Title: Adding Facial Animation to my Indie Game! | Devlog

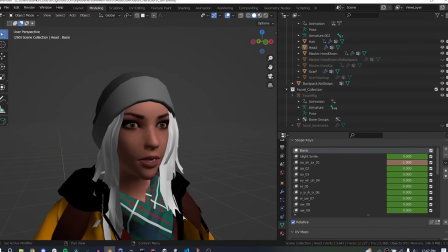Lip Sync phonemes are such a common use case that FaceIt actually comes with a generator for 20 or so common phoneme shapes, which is super handy.
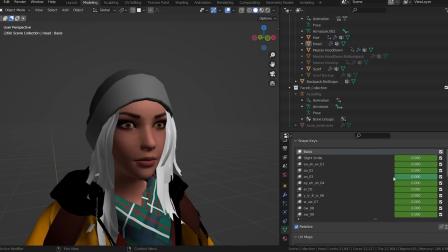So what would happen if we just randomly cycled through the shapes as long as there's any audio playing? I can get a feed of the live audio from FMOD, set a threshold on the magnitude, and if it's above that threshold, then we start running the shapes. The question is, does it hold up? No. It looks terrible.
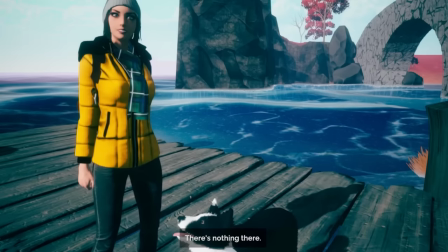It's far too random, and a given line might end up looking alright one time, but another time it just looks like garbage.
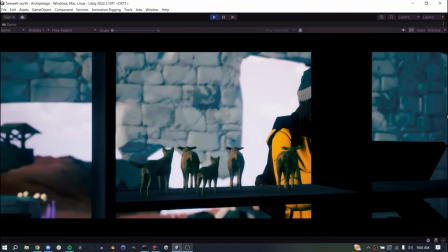There are a few areas I know this is definitely going to fall apart, so we need to step it up.
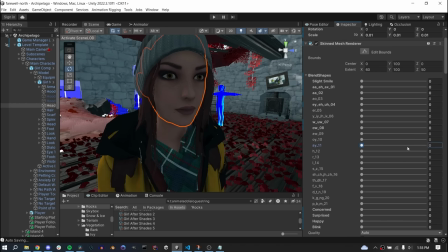I spent a lot of time working on different ways to blend between the shapes to try to smooth it out, but believe it or not, the solution actually came by removing most of the shapes and taking it down to just three generic ones. Looking at the audio spectrum data, instead of just having a single threshold for lip sync being on or off, I instead blend between small, medium, and large shapes based on the magnitude of the audio.
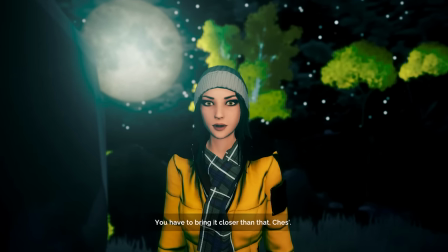We're still missing animation for the rest of the face, and this is not going to hold up on a side-by-side against Pixar or anything,
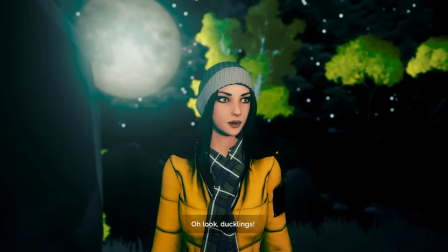but it does allow us to get the camera in tighter without lip sync ruining the whole shot.
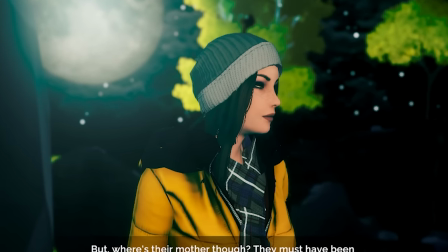I think it looks especially convincing when she's looking even just slightly off to the side, and that's where a little bag of tricks comes into play.
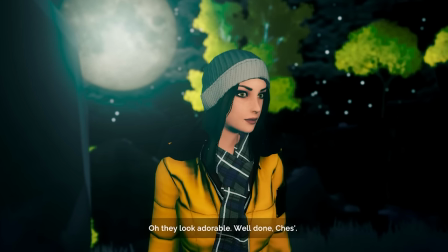Remember, this represents the most difficult possible shot. It's not something I'm going to use in-game. Oh, and you may have noticed that the blink has been improved.
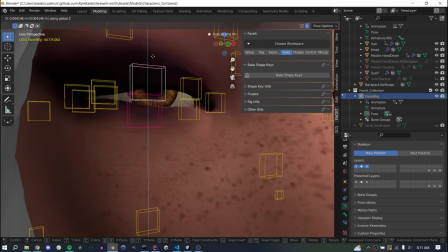I created a new blend shape for blinking as a way to practice the workflow, and I think it looks a lot better. The muscles around the eye now show some life that just wasn't possible through a shader.
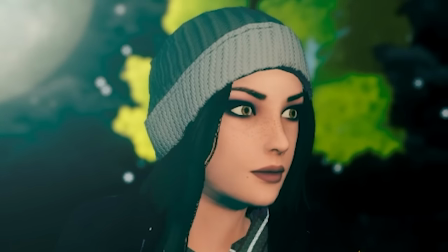So we have some natural eye movement and functional lip sync, but there's still no emotion coming across.
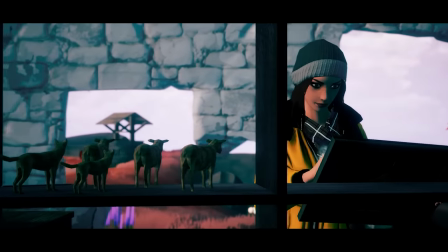Whether she's still living a happy, sad, or excited line of dialogue, reflecting on the memories of an old photo, or petting her dog,
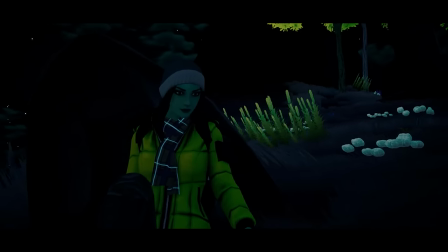she just has the same flat expression that's robbing the shot of any emotion. We do have a full facial rig now though, so let's see what we can do. I created a few key shapes with the new rig and a whole lot of reference photos. Seriously, my hard drive has way too many pictures of faces on it right now, it's kind of creepy.
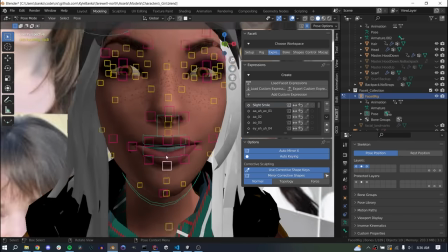But beyond the glaringly obvious like smile equals lips raised, I found I'd miss these subtle details and something would feel really off about an expression until I really started studying the references.
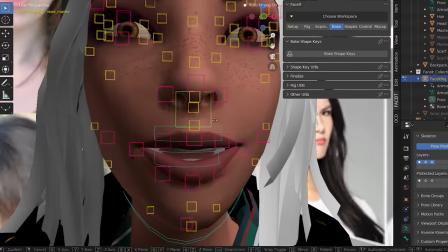To trigger the facial animation, it was important to me to have really fine grained control over the shape timing rather than using anything procedural.
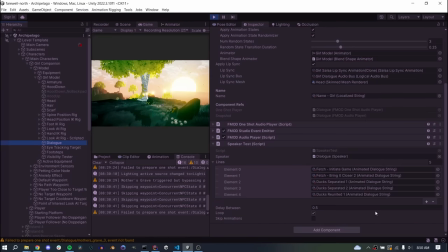So I wrote a tool to run facial animations based on an emotional time series. Each line of dialogue gets a list of emotion definitions containing the normalized start and end times, plus the shape to make.
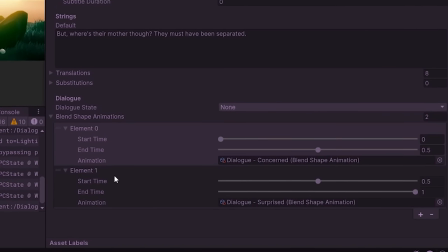The shape itself also has parameters for the activation and deactivation speeds, intensity, easing, all that stuff.
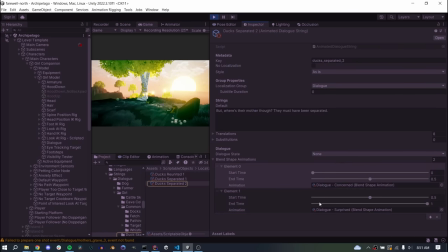Rather than being sequential, I made sure an unlimited number of shapes can actually overlap, so she could be smiling, or surprised,
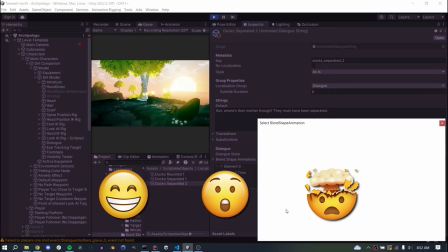or smiling and surprised, just as an example, with each emotion or shape coming in and out on its own timing.
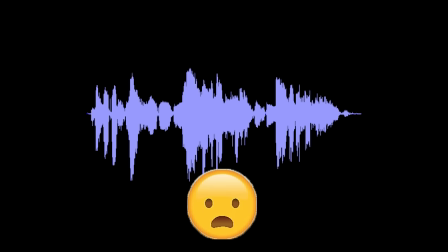As the dialogue's playing, it brings these shapes in and out however I define them, and it can be very specific about the emotion I want for each sentence, or even each word.
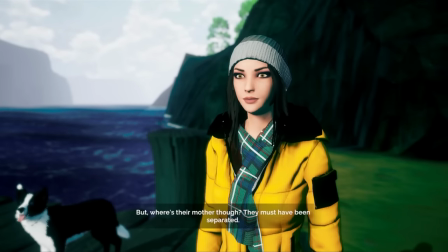I particularly like these lines as the test case because it shows a wide range
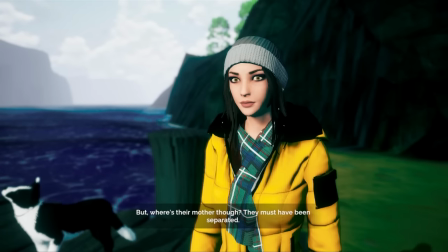and of course it's not just during dialogue,
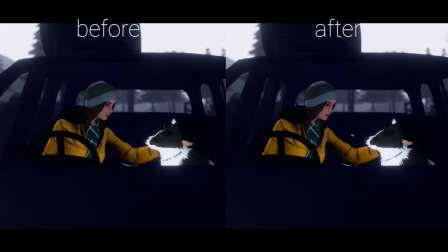it can also run the animations when she isn't speaking. I'm keeping all of these shapes subtle to fit with the tone of the game, same as the voice acting, otherwise it would clash if she was overly cartoonish in her expressions. Here you can see on the left the version with no animation, whereas on the right she actually shows a subtle spark of happiness as she pets the dog.
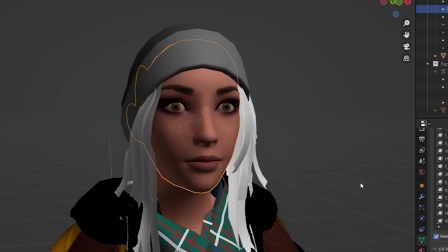I did find that bringing in a touch of added stylization on a few shapes helps, especially the surprise shape but I only use this where it's necessary.
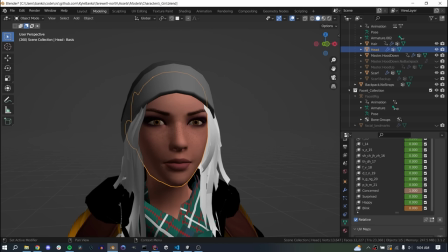It's taking a lot of time to tweak and tune all the parameters and shapes for all of these animations. I find it's really quick to feel terrible and very very slow to actually feel good. Diwali has very slippery slopes.
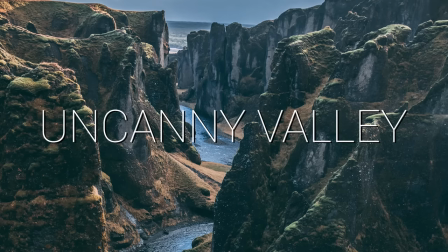With lip sync, eye tracking,
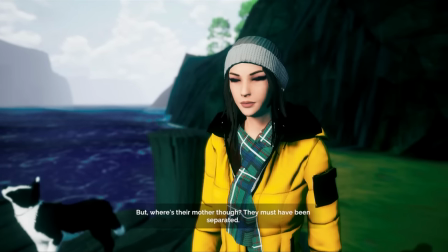and facial animation I feel I now have the tools I need to get the camera in tight for some close-up shots without falling into the uncanny valley or having a lack of emotion become a distraction.
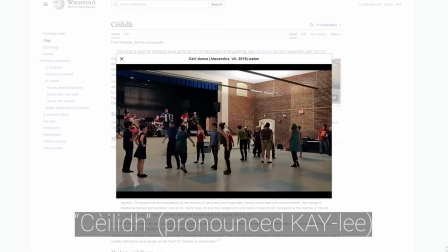So I can finally introduce you to Kaylee. A lot of thought went into her name with influence from the traditional Scottish social gathering, nowadays usually dance with a live band,
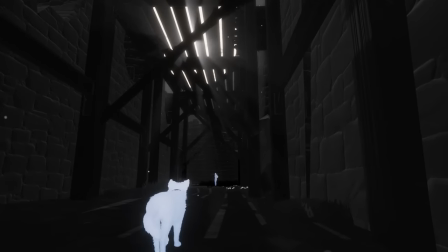and I think that's just a nice juxtaposition for the current state of her world and a reminder that she's an outgoing and energetic individual who finds herself in a bad situation.
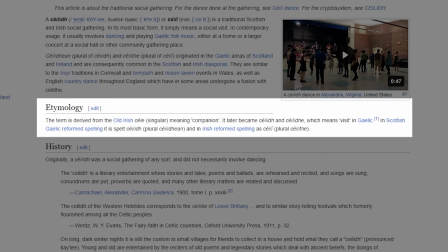The origin of the name Kayleigh for the gathering also calls back to the Irish Sele, which means companion, which is just a perfect little nod.
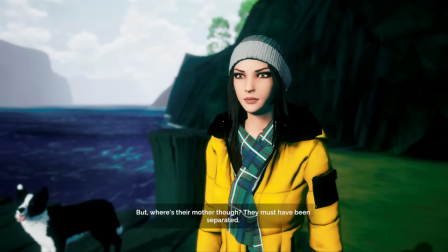Plus, Kayleigh just has a nice harmony with Chesley, which is suitable given they were named by the same person. So I hope you can agree that Kayleigh feels much more brought to life now.
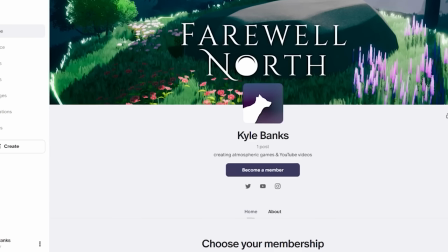Thank you so much for watching and for all of your support, and speaking of, don't forget to check out the Patreon if that's something that interests you, at patreon.com slash kylebanks.
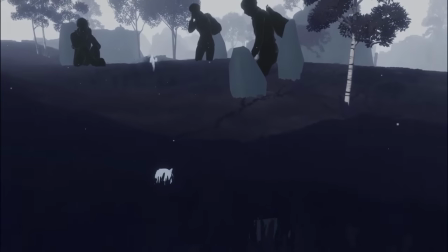But either way, thank you again for watching, and I will see you in the next video.